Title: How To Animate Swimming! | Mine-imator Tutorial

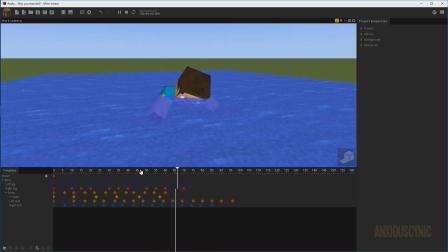(14:45)
yeah that looks a little bit better and also you know I could probably keep that but you would just reduce the number so that it doesn't come up so exaggeratedly
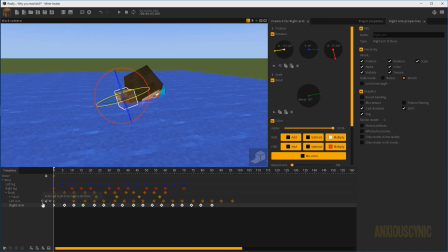(14:53)
and of course as always you can add transitions to these if you want it to look a little bit different that's all linear
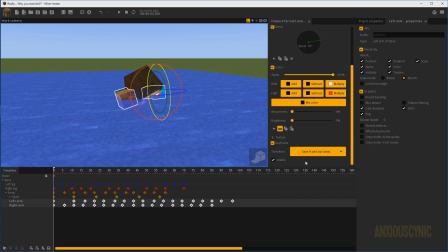(15:00)
so let's just go ahead and add a ease in and out sign and see if that changes anything
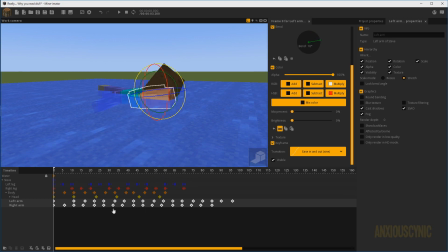(15:07)
all right so that makes it a little bit too blocky due to the amount of keyframes we have here you might not want that you could try it on the legs though try that ease in and out sign
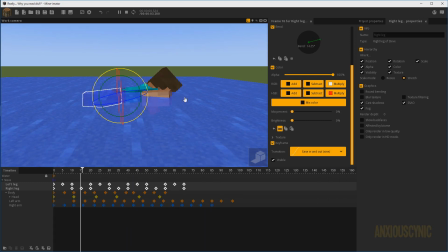(15:20)
kind of gives it a little bit more of like a fluid look to it but it also creates somewhat of a stoppy go nature you can experiment with that i have tutorials on how to use transitions and whatnot but we're just going to leave it with linear at this
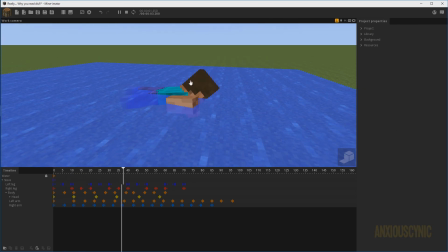(15:32)
point and stuff so that's pretty much a basic little swim cycle that you could create now obviously this is pretty basic here we're just kind
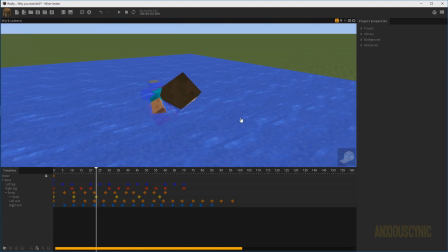(15:42)
of running through this so there's any number of ways that you could improve this and
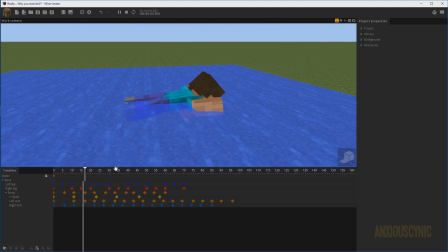(15:47)
make it better but uh yeah that's pretty much what you might would do if you wanted to have steve swimming and kind of doing like a normal swim cycle if i had time to refine this i would probably attempt to remove
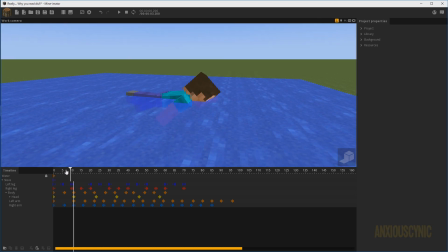(15:58)
some of the keyframes for the arms and simplify this movement so it didn't look quite as blocky here. But again, if you were going for just a basic Minecraft look, I would say this probably would be pretty passable, at least in my opinion.
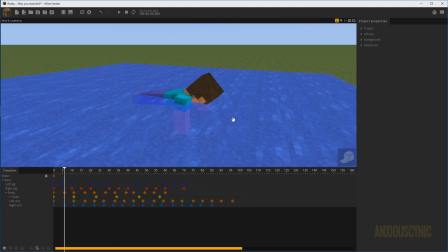(16:11)
But that's just me. Maybe you have a different opinion. Anyway, that's going to be it for this tutorial, guys.
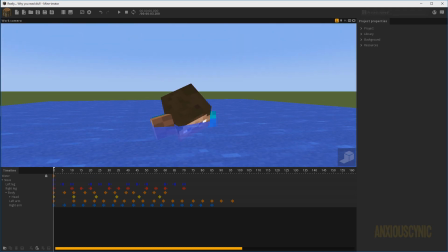(16:17)
I hope it was helpful in some way, at least giving you a head start on finding your own way to do this.
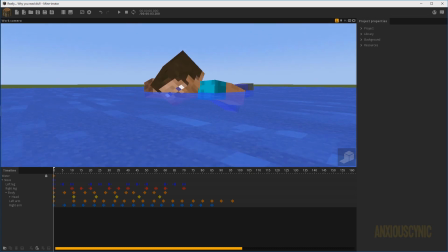(16:23)
If it was, feel free to hit that like button, comment,
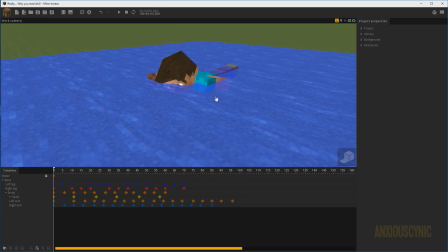(16:25)
and subscribe to become to thin it in today share it with your friends your family and your pets and i will see you guys in the next video